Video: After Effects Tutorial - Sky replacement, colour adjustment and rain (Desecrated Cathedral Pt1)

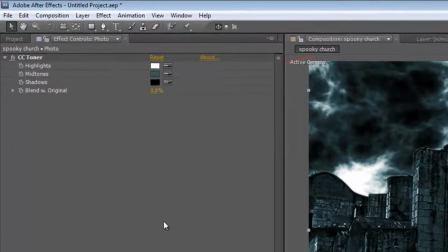(8:16)
Okay, I think the midtones are a little bit deep on the photo layer, so I'm just going to take the midtone value
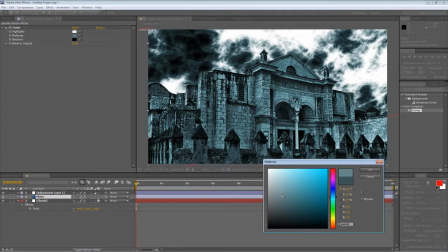(8:25)
and brighten it up a bit. Okay, that's good.
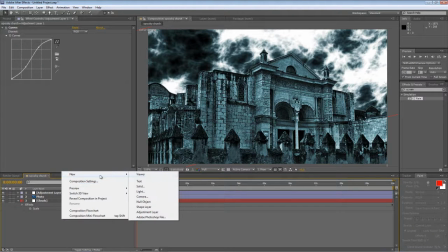(8:31)
Next thing we want to do is create some rain. So right click, select new adjustment layer, and we'll rename it, we'll call it rain.
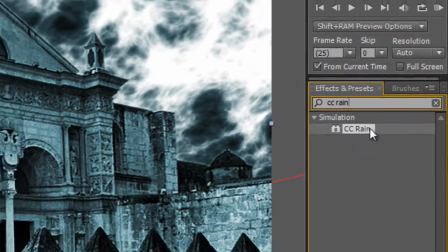(8:42)
Find the CC rain effect in your effects and presets panel and drag it onto your adjustment layer.
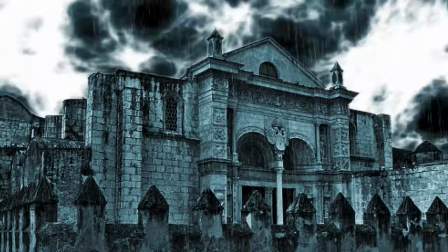(8:50)
And you can see it drops in this nice rain effect. I just want to play around with that a little bit.
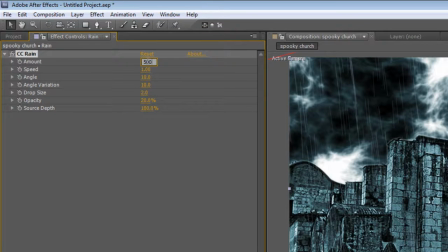(8:56)
I'm going to increase the amount because it's a very stormy night. So take it up to 500, increase the speed to 1.5. Now the clouds are traveling from left to right, so we want the angle of the rain to look as if it matches that. So we're going to take it from 10, probably all the way up to about 50 degrees.
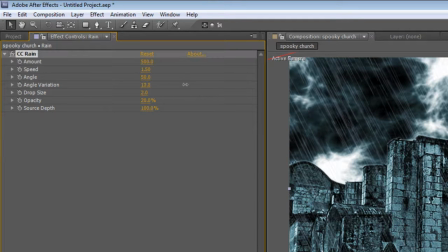(9:12)
It's a very stormy night. Increase the angle variation to 35. And we'll ramp up the drop size to 3, just make it a little bit more visible. And we'll leave everything else the way it is.
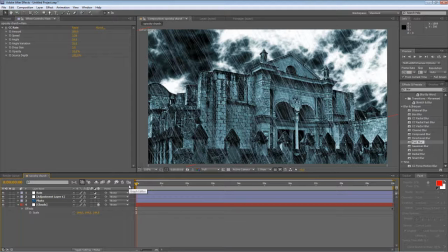(9:30)
Okay, so that's our building, our clouds, and our rain. I think that's about all I can fit into the 10-minute YouTube time limit for now. So thanks for watching. Hope you found it useful. Stick around for part 2 coming soon. Thanks for watching.